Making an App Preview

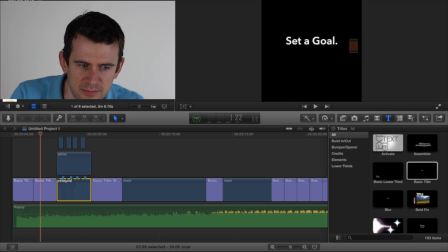11:54 And then I just drag down my set a goal clip, the one from up here that we'd looked at before, just dragged it down and trimmed it up, trimmed the edges of it so that it starts where I want it to,
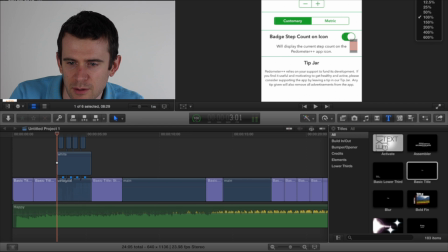12:05 you know, so it starts right around the moment when they're about to start setting their
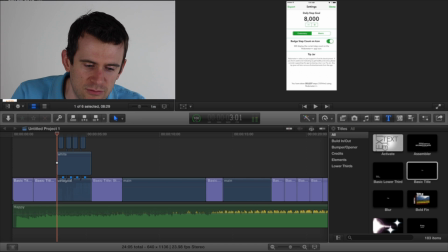12:12 goal and trim it on the other end so that it ends right after they've hit 10,000 as their goal. One tricky thing, this app itself has a tip jar in it. It's a way that I make money from the application, so I ask people to put in tips.
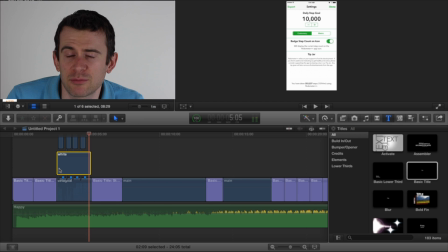12:30 And Apple recommends that you don't include any kind of pricing information or that kind of thing. A, because it might change, and B, because it's going to be different for each country. And so if I show prices in dollars, that's going to not necessarily be representative or helpful for somebody who's in another country.
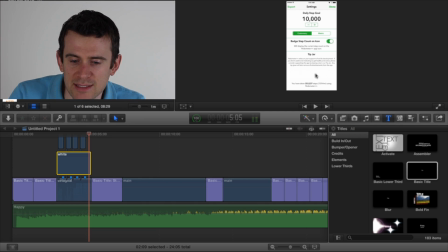12:47 And so they recommend you get rid of that. And you can't see it, but it's in this section here.
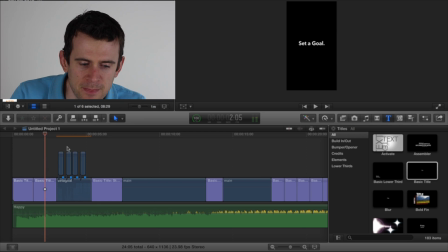12:53 So if I remove the thing that I ultimately ended up doing, you know, you'll see it here.
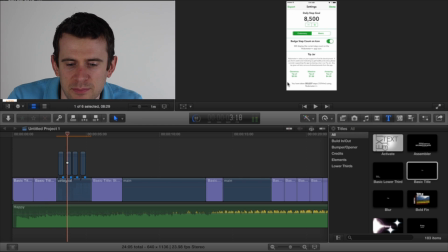12:59 There's this, there's, I had a bunch of tip, tip tip amounts.
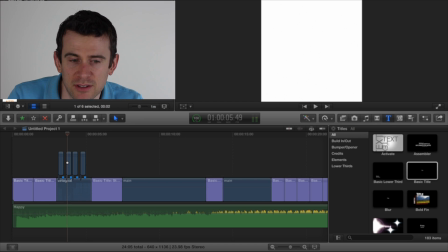13:03 All I did to get rid of it is I just imported a white square as a graphical element and I just overlaid it on the video over the area where I didn't want,
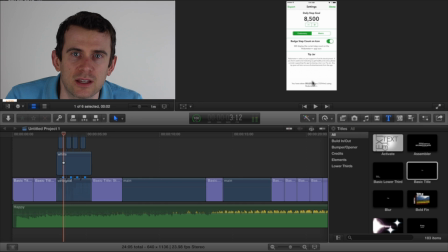13:12 I didn't want to show anything. In this case that works, you're not probably going to notice it because I do the thing up here to draw your eye to setting a goal. and so it's probably not problematic, but it's just something to keep in mind.
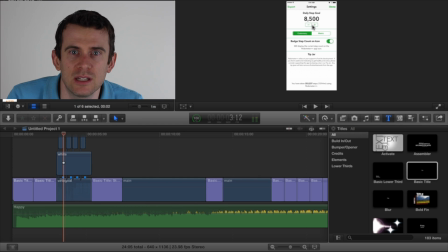13:25 If you have anything that has information about pricing or things, you probably need to either be careful about how you record it so you don't have to show it, or alternatively, you can just do something like I did and hide it. There is a requirement, I believe, for app previews that if a feature is only available after an in-app purchase,
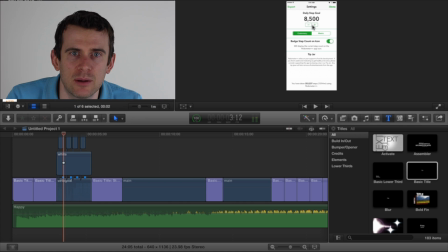13:44 you do have to indicate that in your app preview so that you're not being deceptive. So if you can't use the Awesome Mega Ultra Blaster in your fighting game, then you're going to have to make sure you indicate that to your user.
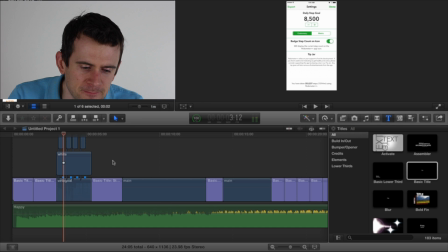13:57 But I don't have anything like that. I'm just hiding it. So that's why this texture is just blanked out. So I take this clip in and layer it in here.
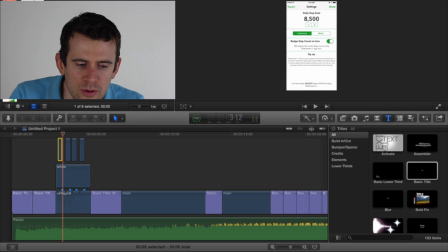14:06 The next thing I wanted to do is to show the user's taps.
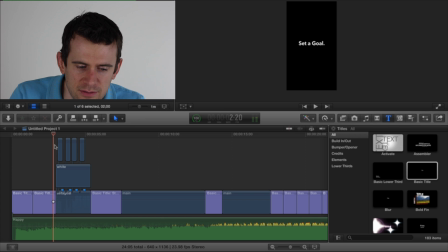14:11 Because if I don't, it just kind of... Let me just delete these for a second and show you.
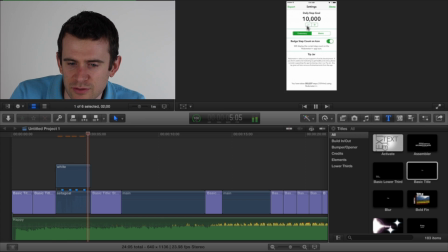14:16 If I don't, the numbers just sort of jump without anything really happening. You can just see the numbers just grow. And that's kind of confusing. Instead, what I wanted to do is make it so that there's a little indicator, a little something, let me make that bigger, a little something to draw your eye to it.
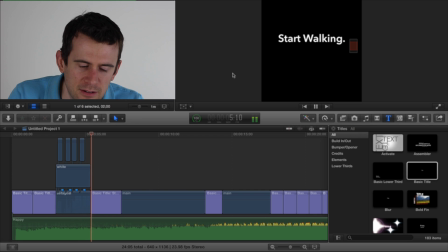14:34 So that when you look up here, there's a little tap indicator. I'll have a link in the show notes for this to a place that I found it.
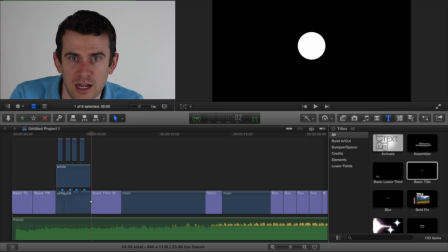14:41 But I just found somebody, an artist who sold a couple of pre-canned little clips of different tap gestures. And so this is the one for the tap that I just used. You can also do this with shapes and keyframes, which is a really cool method, but this is what I ended up doing because it's really simple.
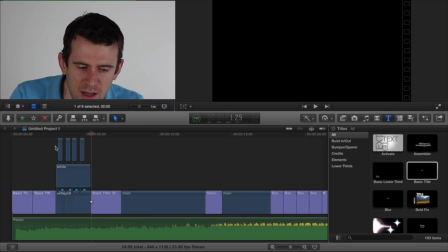14:57 So I just took this animation and overlaid it four times, indexing on when the user was going to be tapping, basically.
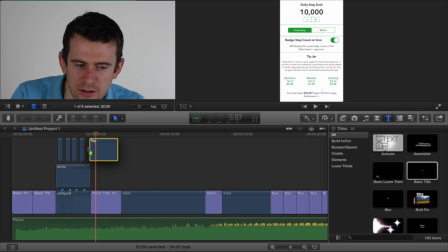15:05 So I just took this and dragged it down here. This is much longer, and so I ended up speeding it up and adjusting the timing and things like that.
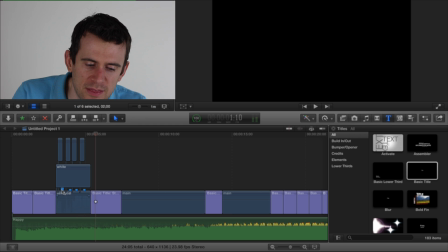15:12 But it worked pretty well. And as you can see here, the way that I did this, what worked better for me is I just played it, and I set markers at every point in the video when I wanted to put one, so it was easier for alignment purposes. Okay, and so that's how I did the set a goal part.
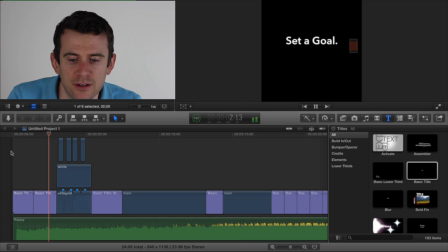15:28 And so now at this point, the video looks like this. You know, it's Pedometer Plus, set a goal, and then it shows the user tapping a thing three times. I did the same thing, dragged in the next basic title, another one of these, so that I have start walking. So now the user is going to start walking. And these are all just hard jump cuts.
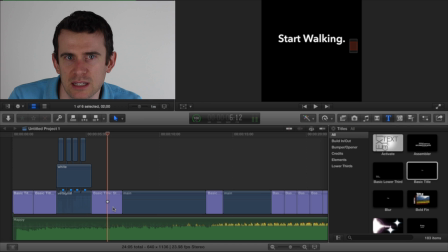15:47 Like I'm not doing any kind of fancy swipes or dissolves or things because I found those are actually more, they didn't fit aesthetically nearly as well.
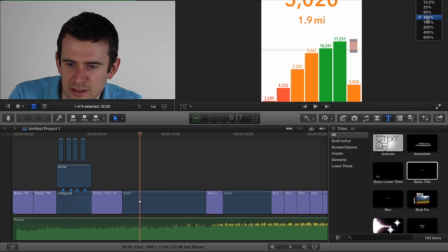15:55 And so then I just show this clip. So this is, I took that long walking clip and I just inserted it here.